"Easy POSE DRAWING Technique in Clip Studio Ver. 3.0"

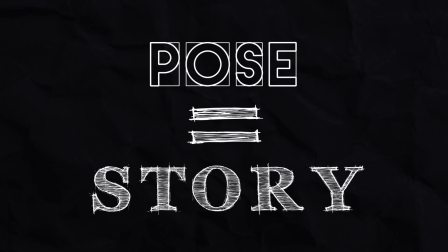0s
Posing is a concept of animation storytelling. It's the spacing element of a story.
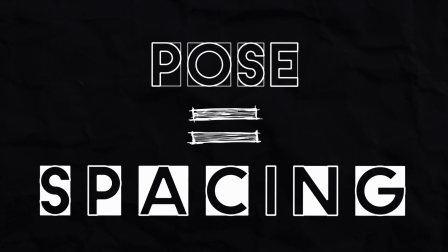6s
If you're not sure what I mean by that, see my video, How Animation Works.
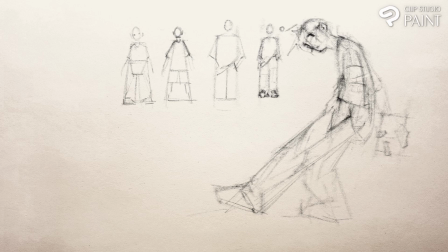11s
Hey guys, it's Sebastian here from the Noble Frugal Studio. Let's master the art of animation posing together by breaking it down into simple
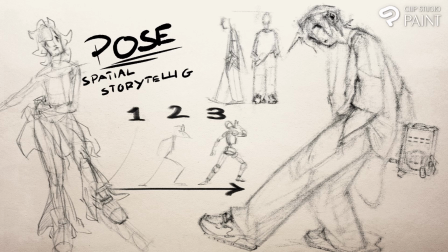20s
parts and learning more about each topic until we grasp the overall concept. Be sure to leave me a like and let's get started.
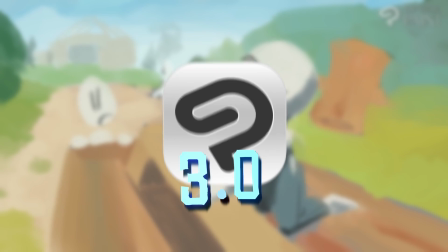30s
Clip Studio Paint version 3 is out now with brand new features such as layer comps,
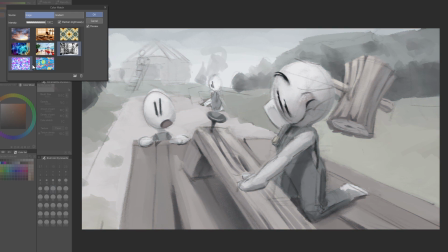37s
color matching to images or gradients, new filters such as pencil drawing, chromatic aberration, and an old style film camera effect.
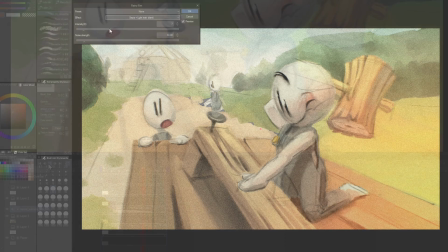45s
For us animators, audio scrubbing has been added as an aid to previewing our animations.
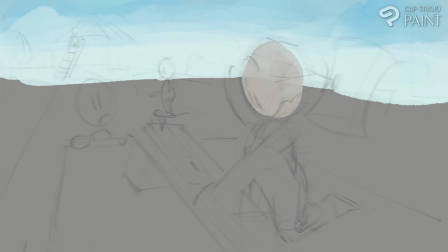51s
Stay tuned because we're going to be using some of these features later on. Special thanks to Clip Studio Paint for sponsoring this video.
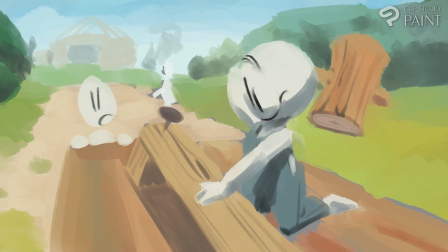58s
You can check it out for yourself with the link in the description below. Back to the video. Let's talk about spatial storytelling.
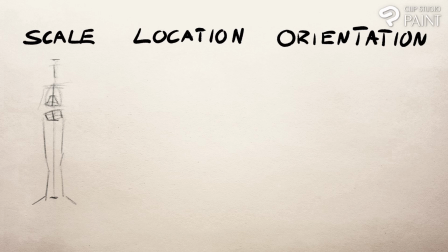65s
So a pose is the combination of a scale, a location, and an orientation. And a pose can be anything as long as it has these three aspects. Each individual aspect of a pose is capable of change,
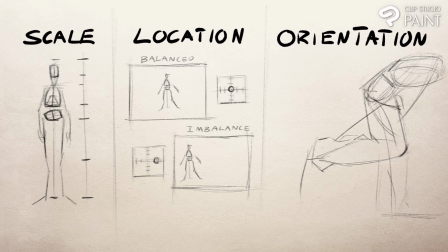83s
making posing one of the most complicated subjects we've approached in this series yet. So the goal is to place our poses in a sequence in order to stage an action. And to get there, we'll learn more about each part of a pose and then put it all together with an animated example.
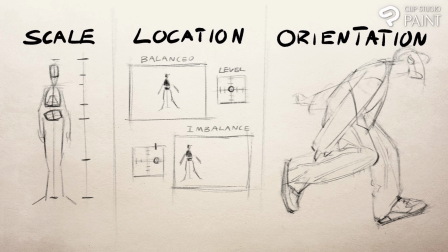102s
So to start, we can define our three parts. So a scale is a set of related measurements, or basically it's a shape. Next up is a location. Now, a location I like to define as the two-dimensional space taken up by a scale.
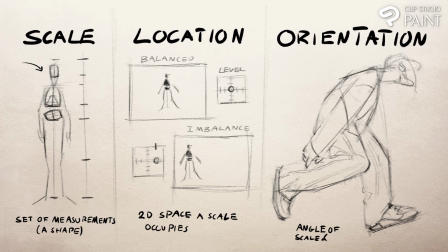120s
And a pose's orientation describes the angle and direction of a scale and its parts.
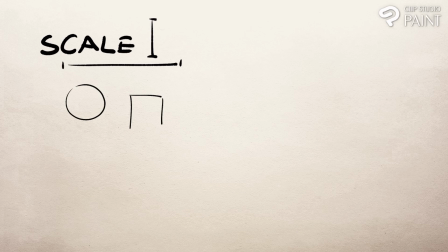127s
Let's get to know each one a little deeper, starting with a scale. Now, like we said, a scale is just a set of related measurements. A scale is a shape. So a change in scale would mean a change in a character's shape. Either a manipulation, where the mass remains the same,
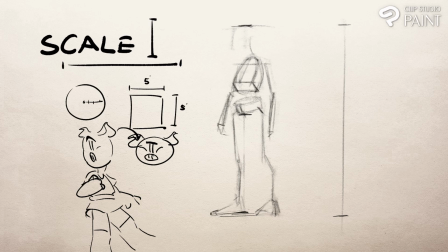143s
say like a squash and stretch situation, or a transformation, where the mass changes along with the shape. So we learned about this in my free drawing course here on my channel. You can check it out.
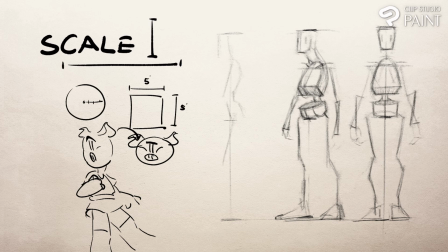153s
For this demonstration, we're just going to use a simplified human scale to represent the average cartoon character. But to learn more about what goes into making character scales, check out this video here.
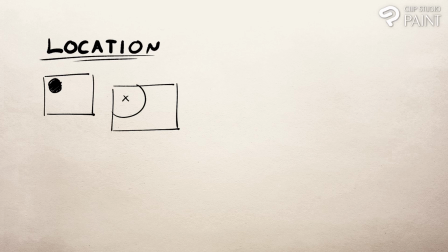166s
The location of a pose is the two-dimensional space taken up by the scale. Remember to convey the illusion of depth using specific cues. Firstly, overlap. When an object overlaps another one, we perceive it as being closer to us.
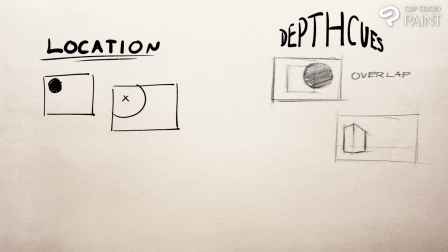184s
The second one is perspective. When the edges of an object all converge at a similar vanishing point, our brain is designed to perceive the different locations of the objects we're looking at. And the last one is motion parallax. Now, this foreground will be moving by you the fastest.
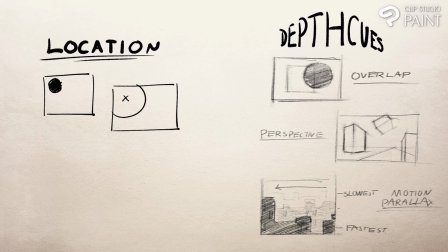204s
Now, the midground will be moving slower than the foreground. That'll tell your brain that it's slightly farther away. And now the background will be moving the slowest. The background is even farther away. Before we move on, I want to mention that a change in location over time will create a motion path.
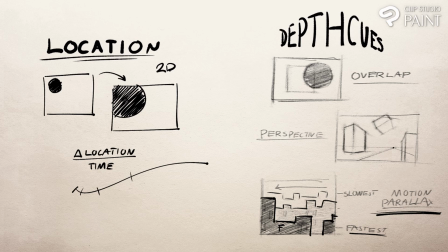221s
Now, simple paths like this S curve we have here are going to be easy for your audience to follow. But complicated motion paths are very unpredictable and demand attention from your audience. So you can use different motion paths to achieve different effects in your animation and ultimately help your storytelling.
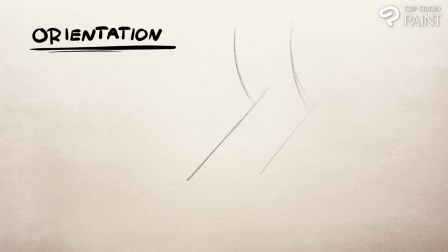240s
And lastly, we have orientation. Orientation describes the angle and direction of a scale and its parts.